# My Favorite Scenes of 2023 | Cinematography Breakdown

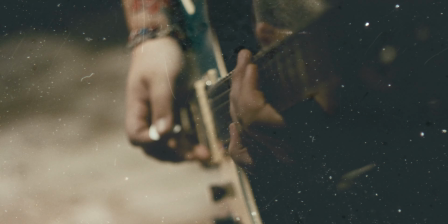0:04 2023 was a fantastic year as far as DPing and directing short films go. And we're all about learning by doing here. So we are going to look at my personal favorite shots from this year and break down how we use super minimal setups in just good philosophy, good theory, and good technique to hit the moody vibes, the cinematic vibes, the filmic vibes. Hit all the buzzwords. Let's get into it.
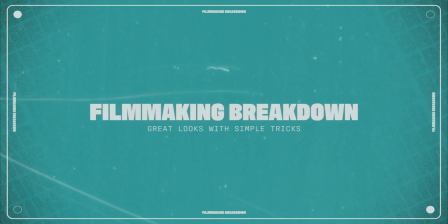The first set of shots are coming from our short film, The Gray Sea. By the way, if you haven't seen any of these films, I'm putting them all in the description below.
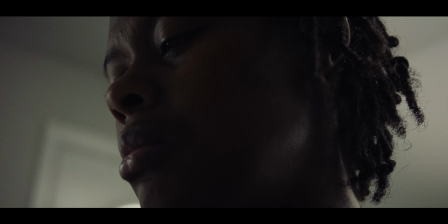0:41 Would suggest you watch them. They're a good time. The key light we had here was simply the window at this little tiny B&B we rented for the shoot.
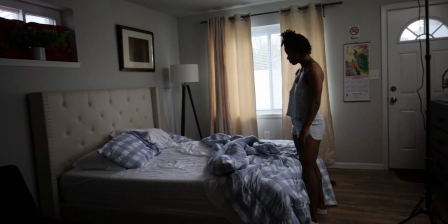0:49 We framed up accordingly with the window, especially for my two personal favorite shots,
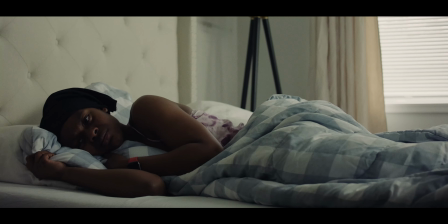0:54 which is the dolly in to set the entire film off, and this wide shot of our main character looking at the bed. We skirted the bed around a little bit and our character around a little bit until we got the shape we wanted, but we were still having our character very much falling into darkness and blending into the background too much.
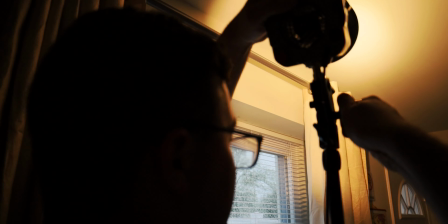1:13 So, using the trusty Amaran 60X, which I've been preaching for a while now,
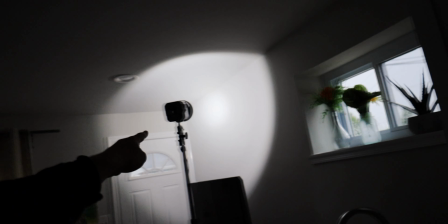1:18 we had the kicker that we needed in order to create an edge light and shape our character even more in order to separate them from the background and have them just pop ever so slightly, but still allow the natural light of the window act as a powerful key source. And because of the simplicity of this setup and the nature of us just simply bouncing the light off of the corner of walls,
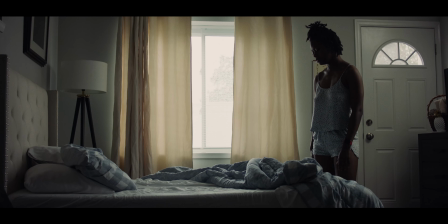1:42 we were able to put our character wherever we needed and just shift the light accordingly in order to lift the shadows,
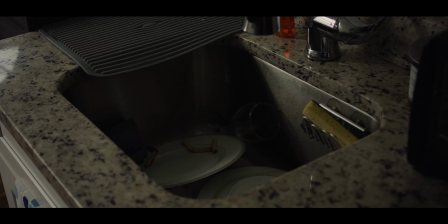1:49 fill the face, and maintain that cinematic look we were going for in the short film. Did it help we had Cook S4 eyes? Yeah, it helped a little.
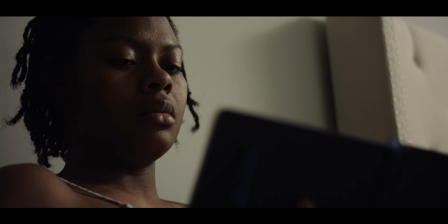1:58 But no matter the gear you have, the cinema cam you got, or the big fancy lens you got, it's all in the technique and it is all in the shaping of your light. If I had $1 for every time I said making deliberate choices in this channel, I'd be the richest man on YouTube. Next are these intro shots from my documentary, The Last Shot. And this is all about positioning and using gear to your advantage.
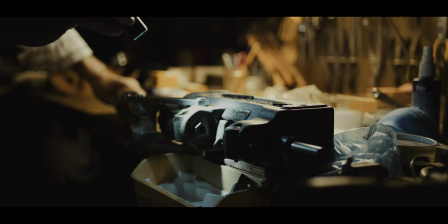2:20 At Stanley's workbench, he had a very clean LED light, one that I noticed didn't have any flicker and gave off this wonderful tungsten feel to all of the footage. So we rode with that. I set my temperature to better complement the light itself. And in the first wide shot, we had this wonderful separation and color contrast from the back window as we were at about, and it was about, it was getting to dusk, the sun was coming down.
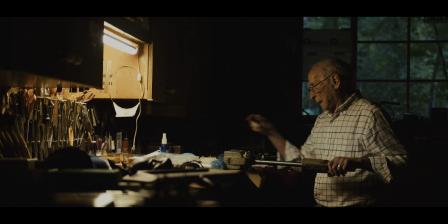2:43 So we had this lovely little blue in the back that isn't intrusive, but giving us a nice, calm color contrast. From there, every camera position was for the sake of making sure the shape of that light at the workbench was working well.
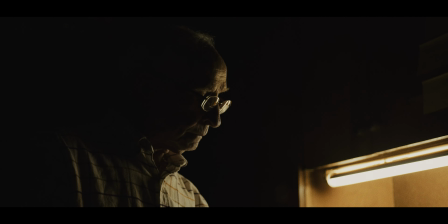2:57 But more importantly, and this is why I say gear can matter, most of the film was shot on the Ursa Mini Pro, except for the workbench scenes. We shot it on the camera I'm filming on now, the Blackmagic Pocket Cinema 6K Pro. It's just slightly better in low light.
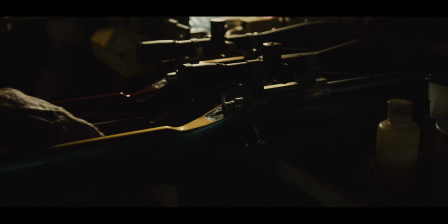3:12 I was able to put the camera to 1250 ISO and get an extremely clean image and really not worry about noise coming from the darkness,
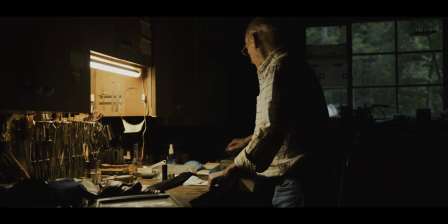3:20 especially since I was putting grain into this film. Now I want to talk about the set piece we had for Be Brave. And I can explain the cinematography of this movie in one phrase: pre-production.
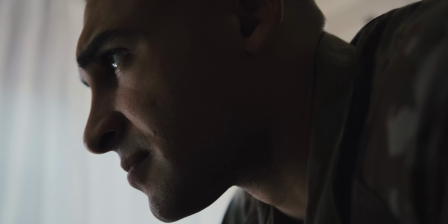3:33 This film was entirely made by decision-making based on time, location, and the assets that we had available to us.
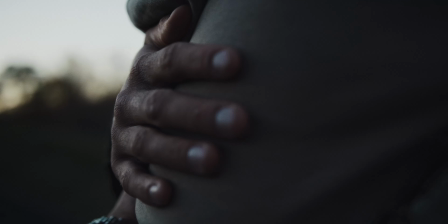3:40 At this time, I had no lights, I had no diffusion, I had literally nothing on me except my camera, batteries, lens, and media to record footage to. That's it. So me and a couple buddies were scouring Airbnb until we found a location that would best suit our lighting purposes.
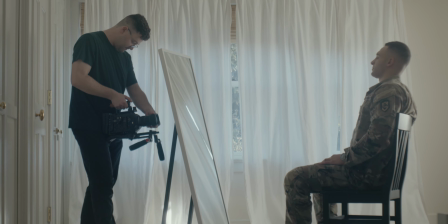4:00 And we came upon this B&B where the master bedroom had literally an entire cove light already built for us.
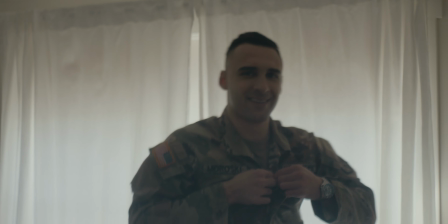4:06 It was like 5 windows set up on the entire part of the room with a little bit coming from adjacent sides.